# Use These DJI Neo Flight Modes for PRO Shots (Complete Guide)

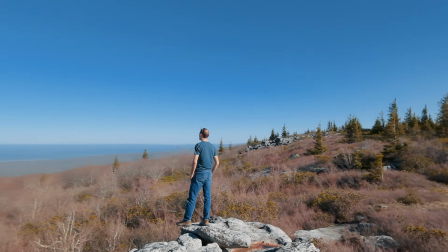It creates super great shot with a lot of dynamic parallax movement between the subject and the background.
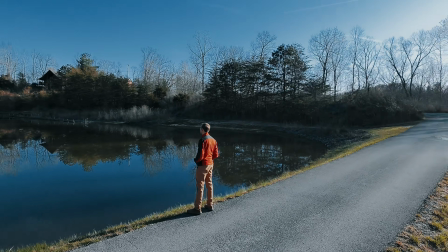So this is one of my favorite modes on the DJI Neo, and one of the most versatile modes as well.
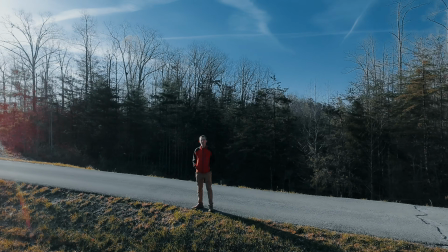One thing you do have to watch out for with circle mode though is obstacles, because the drone has absolutely no obstacle avoidance on the sides. So if there's anything in the way, it will run into it. And there's only one setting that you can set for circle mode, which is the radius, how far away the drone will fly before it flies around you in a circle. You can set this anywhere between 6 and 65 feet, or again for my metric people, 2 and 20 meters.
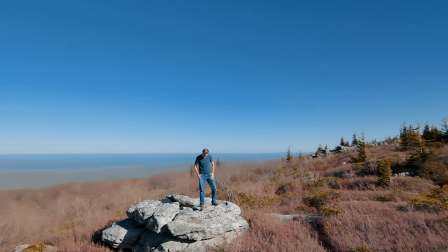If you set the radius to a further distance, it will make you smaller in the frame, but you will get a longer shot as the drone goes around.
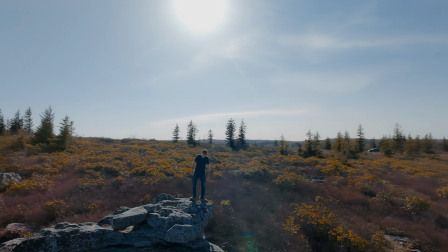So it just kind of depends on what type of shot you want to get. In general, I would probably go with either the 19 or 32 foot option as the sweet spot. Again, you really need to watch out for obstacles as you're doing this because it's super easy for the drone to crash.
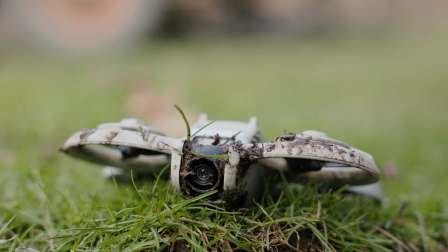Now actually with the Neo, it's generally not going to be catastrophic if the drone does crash, but it's just something to keep in mind, especially if the drone might crash somewhere where you'd have a hard time retrieving it,
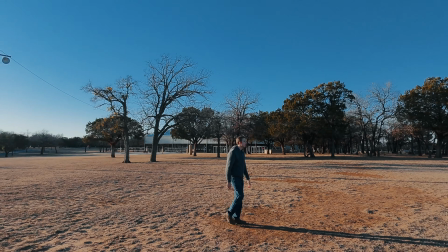for example, into water. Another trick for orbit mode is that you can actually move around while it does the orbit shot.
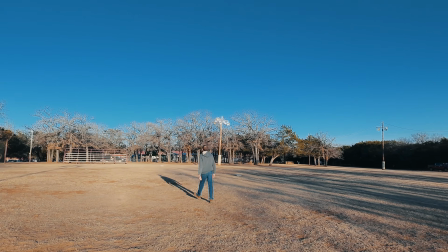The Neo will keep the camera pointed at you and track you even if you move around while it is flying.
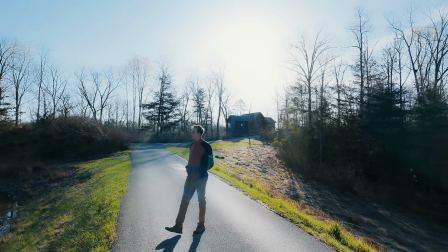So you can launch the drone in the middle and then walk a short distance while the drone orbits around you, and it will track you as it does that, and that can create a really cool shot. Our next mode is the rocket.
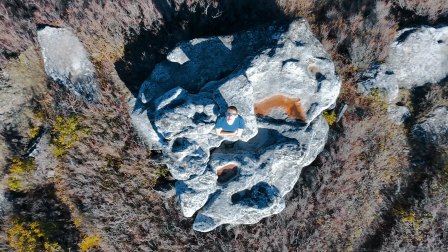In rocket mode, the Neo will fly straight up with the camera pointed straight down, and then it will descend back down so you can catch it. This will usually look best if there's some kind of a pattern in the shot, for example,
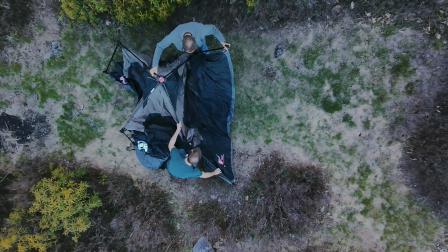some kind of interesting lines in a field or crossroads or a pier or just something interesting on the ground to look at.
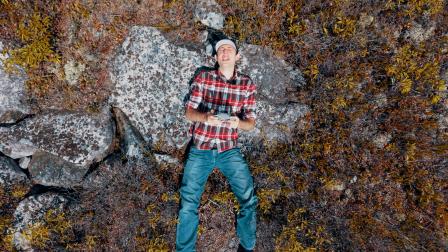This can also look great if you lay down on the ground, look up at the drone, and have it fly up above you.
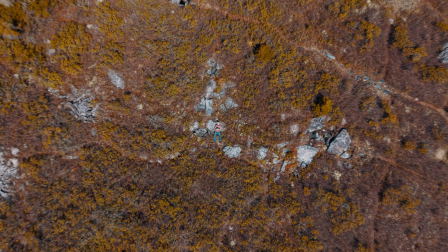Now there are two settings for rocket mode. First of all, the maximum height that it will fly up to, you can set this between 13 and 32 feet or 4 and 10 meters. And the second setting is spin. You can turn this either on or off.
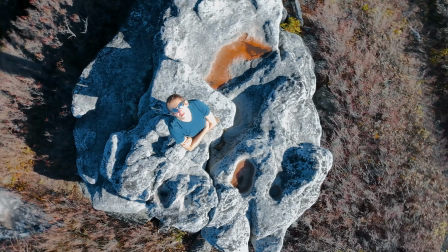This will basically make the drone rotate as it rises and descends for a more interesting and dynamic shot. And my recommended settings for rocket mode are to get the drone to go as high as possible most of the time. So that will mean setting the height to 32 feet or 10 meters.
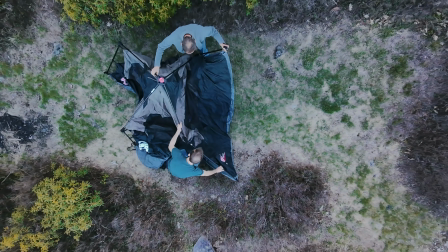This gives you more of a real drone shot up in the sky, and of course a longer shot to work with in editing.
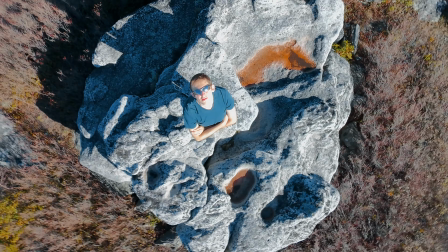And I also really like to turn spin on to make the shot more dynamic and interesting. Next up, we have spotlight mode. In spotlight mode, the Neo will just hover in place after you launch it,
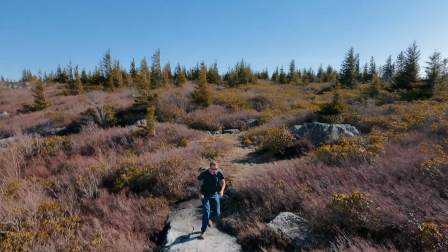and then it will just automatically track you around by turning the drone and tilting the gimbal wherever you move.
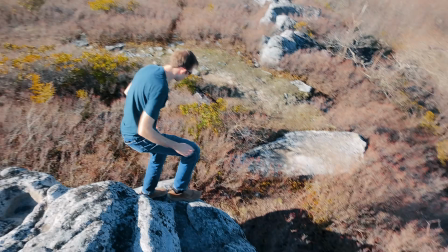In spotlight mode, the only setting that you can change is to switch between photo or video mode. This is the only flight mode that lets you take photos. If you set this to video mode, it will, as you would imagine, shoot a video, but if you set it to photo, it will snap a photo if you hold a pose for 3 seconds. Not something I would probably use a whole lot, but the option is there. All in all, spotlight isn't my favorite mode because the drone isn't actually moving,
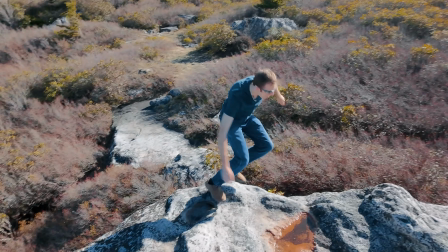but it can be good for getting a shot of you walking past the drone and having the drone track you or something like that.
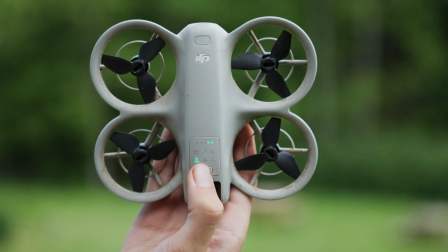Now, our last 3 modes all go into one single option that you can select with the mode switch on the drone, and to change between them, you have to go into the DJI Fly app and change which one of those is mapped to that last mode on the drone. So the first of these 3 modes is direction track. In direction track mode, you can have the drone track you from either the side, from the front,
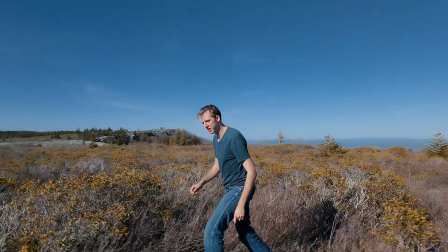or from behind you, based on where you put the drone when you have it start following you.
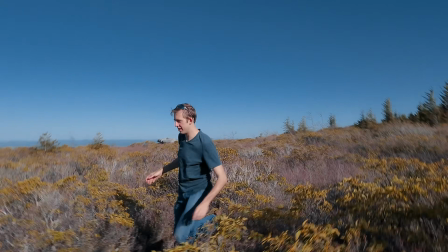Honestly, I'm not a super huge fan of direction track.
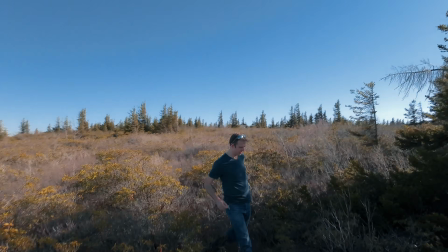In theory, it is great, but honestly, it just crashes into stuff a lot because there are no obstacle avoidance sensors. So unless you're in an open area with no obstacles, I probably wouldn't recommend using direction track.